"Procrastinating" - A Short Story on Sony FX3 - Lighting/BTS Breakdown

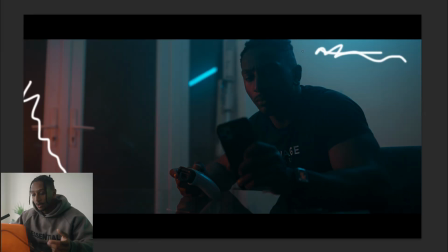(6:36)
All of this is obviously from the Pavo tube, but you can see the kind of glow just because of the haze in the room, just so it's more atmospheric. And yeah, that's pretty much it. I only really need to go through those 2 stills, because that's all I really changed.
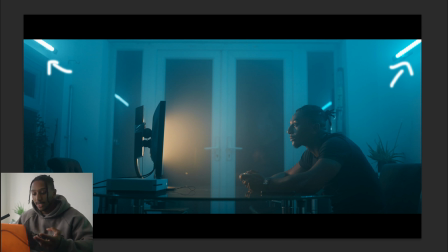(6:52)
You know, I didn't need to do much lighting. There was no main lamp.
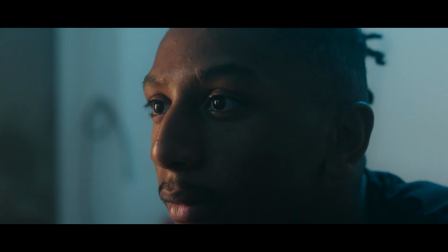(6:56)
There was no like anything else other than those 3 RGB tubes that lit this whole scene.
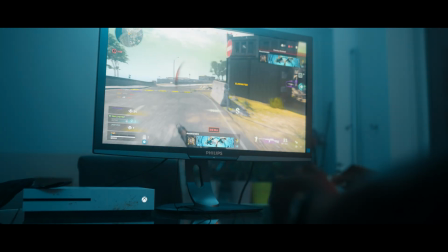(7:02)
So overall, quite pleased with the scene, how it came out. It did kind of come out exactly how I wanted it to.
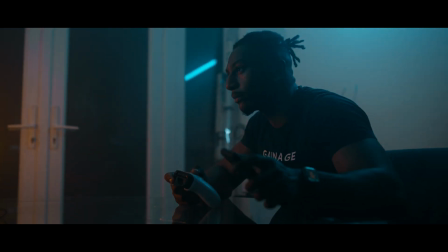(7:07)
I just wanted to try something from what I saw earlier that week, which was this here.
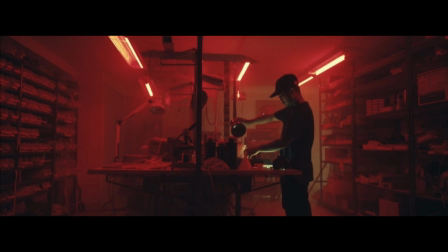(7:12)
Jacob Owens was lighting, I can't remember what they were doing, but this was the still that I saw,
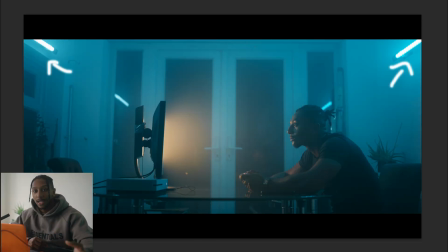(7:18)
which kind of gave me the inspiration to try something like this, as there's a project coming up, which is going to be kind of a dark, moody kind of thing that I know I'm going to be doing. So I thought, let me try and implement this.
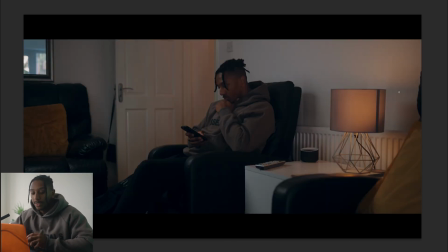(7:28)
So that is scene 1. Next we have scene 2, which is kind of like a living room, midday or early afternoon scene. Me just chilling on my phone, then going to Netflix again while procrastinating from doing the work that I know I need to do.
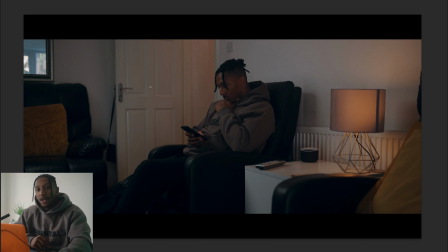(7:43)
This was lit a bit differently to how I first imagined, but there were a few complications that I did kind of overcome. So first off, I do have this main light, a key light coming onto me from here.
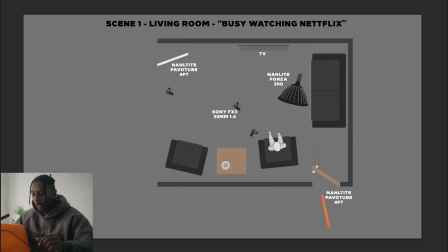(7:56)
Actually, before I get into that, I'll just show you the top down. So here I am sat here. I had the nan light 4-300 pointing down onto me here. The wide shot was taken from around here, and then I had a nan light Pavo tube set to, I think it's 5600 Kelvin, just to give the room a general lift, as when the key light was on me,
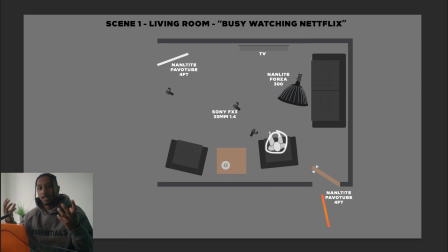(8:16)
the room was just a bit too moody, like it was almost like a spotlight just on me. So I didn't really like that. It didn't look natural with the whole room. So I just added this one in at 100% power just to give the room some room tone.
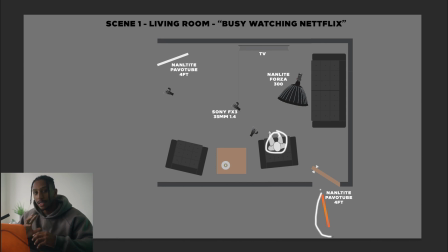(8:28)
And outside I did have another Pavo tube set to like a much warmer hue, I think, if I bring this back.
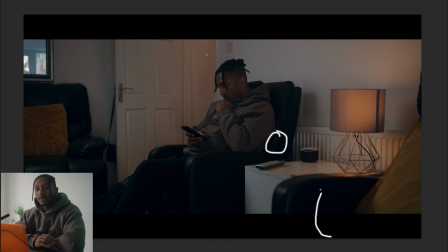(8:36)
Yeah, so you can see out here is just that kind of orange glow, just to give something more, so it isn't just white everywhere on all the walls. I don't want to add any other color, because then it would look quite unnatural. Like, what would be in a hallway? Why is your hallway glowing orange, glowing purple or something?
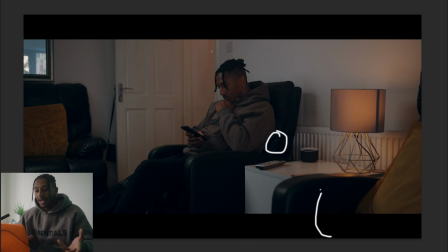(8:52)
So I put something orange where it's just like almost like a house light, fairly natural, and it matches this lamp that we do have here. I was going to make this almost like a motivating key light, but then again, it kind of took away from being the daytime scene. So really, this wasn't necessarily needed, but it just added a bit more interest.
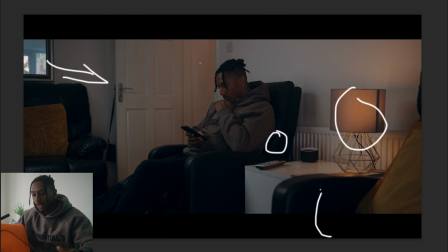(9:10)
So yeah, we had the key light coming in from here, the other light in that hallway, Pavo tube just out of frame here, giving the room just a bit of fill. That's pretty much it for this shot. That's how I lit this shot. So this was obviously the wide shot going in to where we had this shot here.
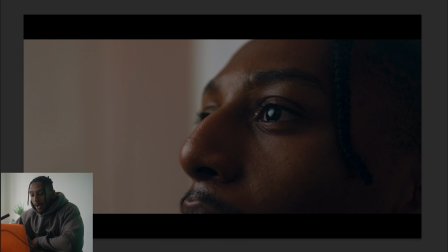(9:29)
This was the close up of that same shot. I would change is this here.
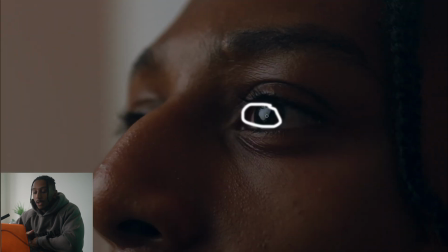(9:36)
As you can see, when you really zoom in, and when you see it in the scene, you're not necessarily thinking much. But when you zoom in here, you can see the big ring, the big softbox that is lighting me.
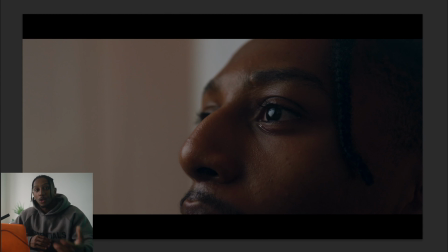(9:47)
So if I was doing this again, I would try and shape the light. So whether I'd use like a 4x4, because obviously here the TV is motivating light, not just a softbox. So having a ring, having an octagon from the softbox makes it quite obvious that it's not an actual TV lighting me, it's a softbox.
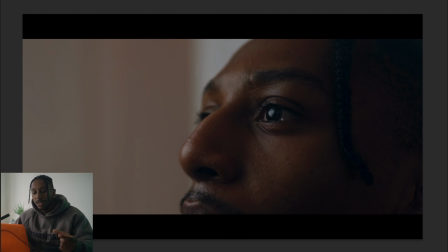(10:07)
So I would do something just to shape that light, just to, really fine tune those details of when people look at your eye, they can see a light, but they can't see it's a softbox, not making it obvious that you are lit by an external source, if that makes sense. But yeah, how this shot kind of came out was fine. Didn't even need to use neg.
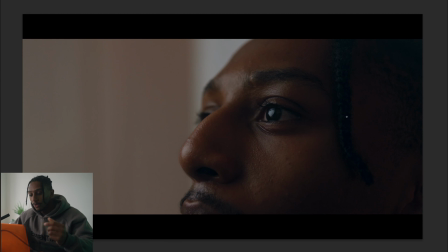(10:25)
All I did was just turn off that light that was giving me the fill, just so this was more of an interesting shot with, you know, me shooting onto the shadow side, having that contrast from light to dark.
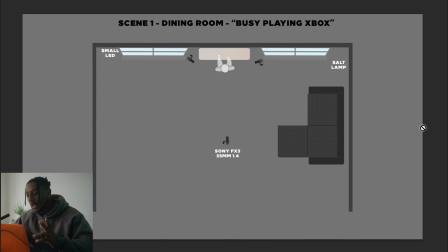(10:38)
And the final scene, this scene, I don't think many people believe how I actually managed to light this, because I used a tiny little LED light and a salt lamp, which was just, yeah,
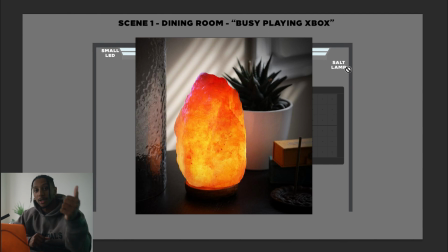(10:50)
was just there on the shelf. So I was at my girlfriend's house, didn't plan to actually record this.
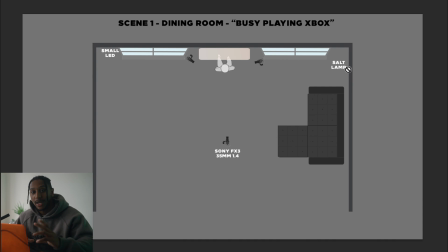(10:54)
I had my camera for whatever reason, but I didn't plan to record a scene until we were sitting there. It got quite dark, and I thought, I wonder what I could make with literally just this tiny LED light.
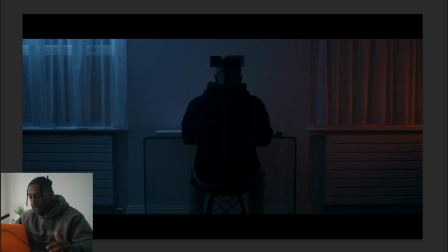(11:06)
And yeah, this was it. So if you go to the wide first, you can see up here,
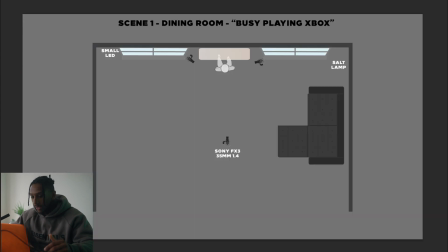(11:12)
obviously, is where the light comes in, and that light is the small LED that was placed on top of the window.
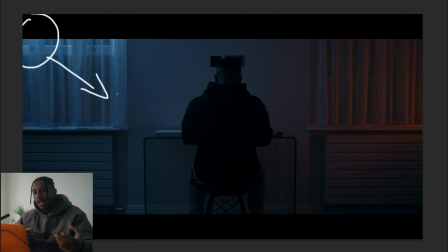(11:19)
That's coming in, not necessarily a key light, but it is the moonlight of the room, contrasting with the orange glow from the salt lamp, which you see here.
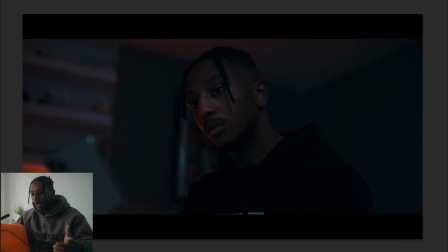(11:31)
This is down here. So yeah, all I did use was this salt lamp here. That's not even a light. It's not even a light. It's literally just a thing that glows, pretty much. It doesn't really provide that much light unless it's very dark. What I did actually mess up though on this scene was my camera settings.
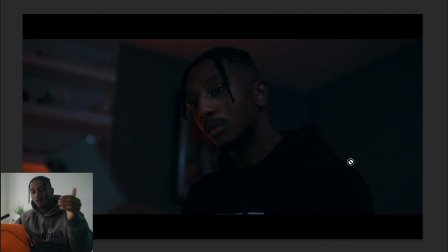(11:49)
One, I shot it in 1080, and two, I should have went into the second dual base ISO, because when I was actually editing, I saw it was quite grainy when I was in like the midpoint, like 3000-ish or something around there. And what I noticed from the FX3 is it's very clean at 640 up to around 1250.
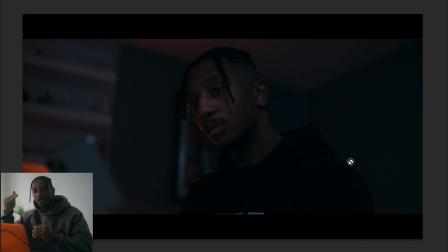(12:07)
Then from there, it starts to deteriorate. It's still very usable at that point. But from there, when you get in the kind of midsection, anywhere under 12,800 and probably 3,000,
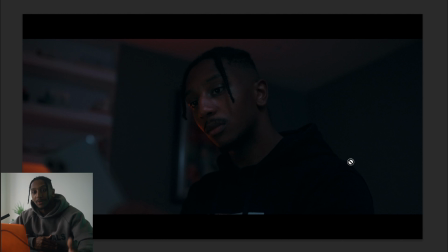(12:18)
that's when I think you may as well just go all the way up to the cleaner base of 12,800 and up your f-stop or put an ND on, just do something else. But it's cleaner going to 12,800 than it is at the midpoint.
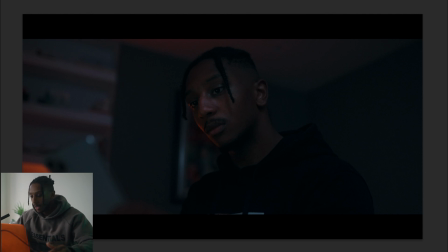(12:33)
But yeah, so that is the scene here. So for this, I actually used one more light to light me. So obviously we had the main key light coming onto me here, the key light, that small LED. I had the glow from here, but my face was a bit too dark.
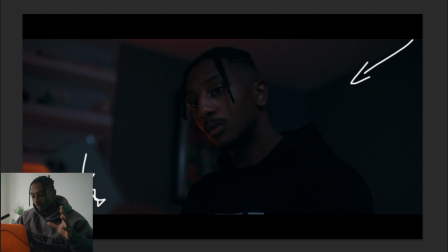(12:51)
So what I did on my phone, I turned it to full brightness and just blasted that at me, just so my face is a bit more visible. You can actually see something. And usually I would obviously not necessarily have the key light the same side I'm shooting, but because it is so dark, it didn't really look too dark.
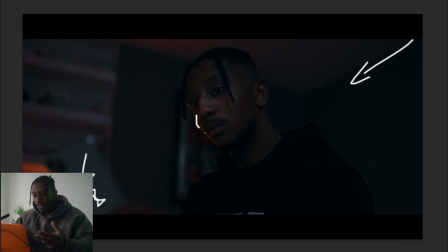(13:11)
It didn't too flat anyway, especially having this orange glow from the salt lamp, like shooting on the lighter side here, it doesn't necessarily look that flat in my opinion anyway. But yeah, I did end up going on the other side as well, which usually I don't do again, crossing the line.
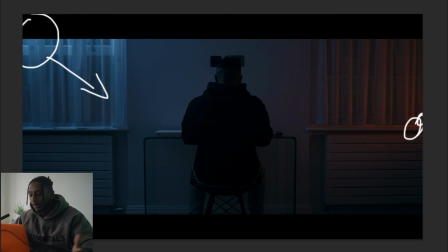(13:27)
But yeah, it did kind of work out. So for something that's so small, like if I get the light now, I'm using it. This tiny little LED here
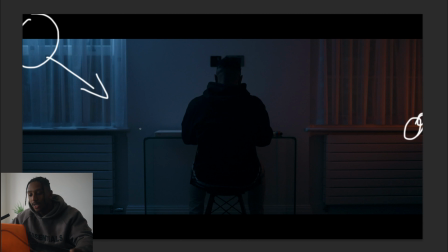(13:44)
was what is providing all of that key light coming onto here. So obviously the room's very dark, it doesn't need much because it was even at 100%. But yeah, that was how I filmed that last scene.
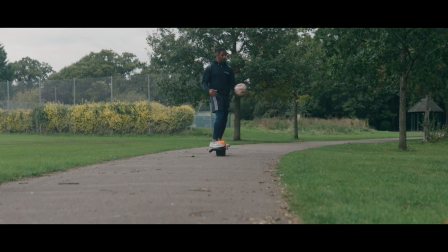(13:57)
Yeah, I mean, there's no point me going over this scene here because there was no light used at all.
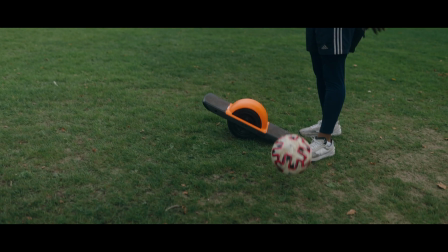(14:02)
It was purely a cloudy day, really nice. Everything was nice and soft. I just got my girlfriend to help me with some of the shots. But other than that, for the other 3 scenes, everything was shot by myself, which is very long. I really do. You know, when people are filming by themselves, you got to respect it, because going up and down, back and forth, checking exposure, moving something out of frame, and doing this back and forth, it is very long. But it's all worth it when you get that practice in. But yeah, I think that's pretty much it. I think I covered everything I wanted to cover. If you do have any questions on any of the scenes, let me know down below. I'm going to be doing a lot more of these, but I'm going to start to focus on something.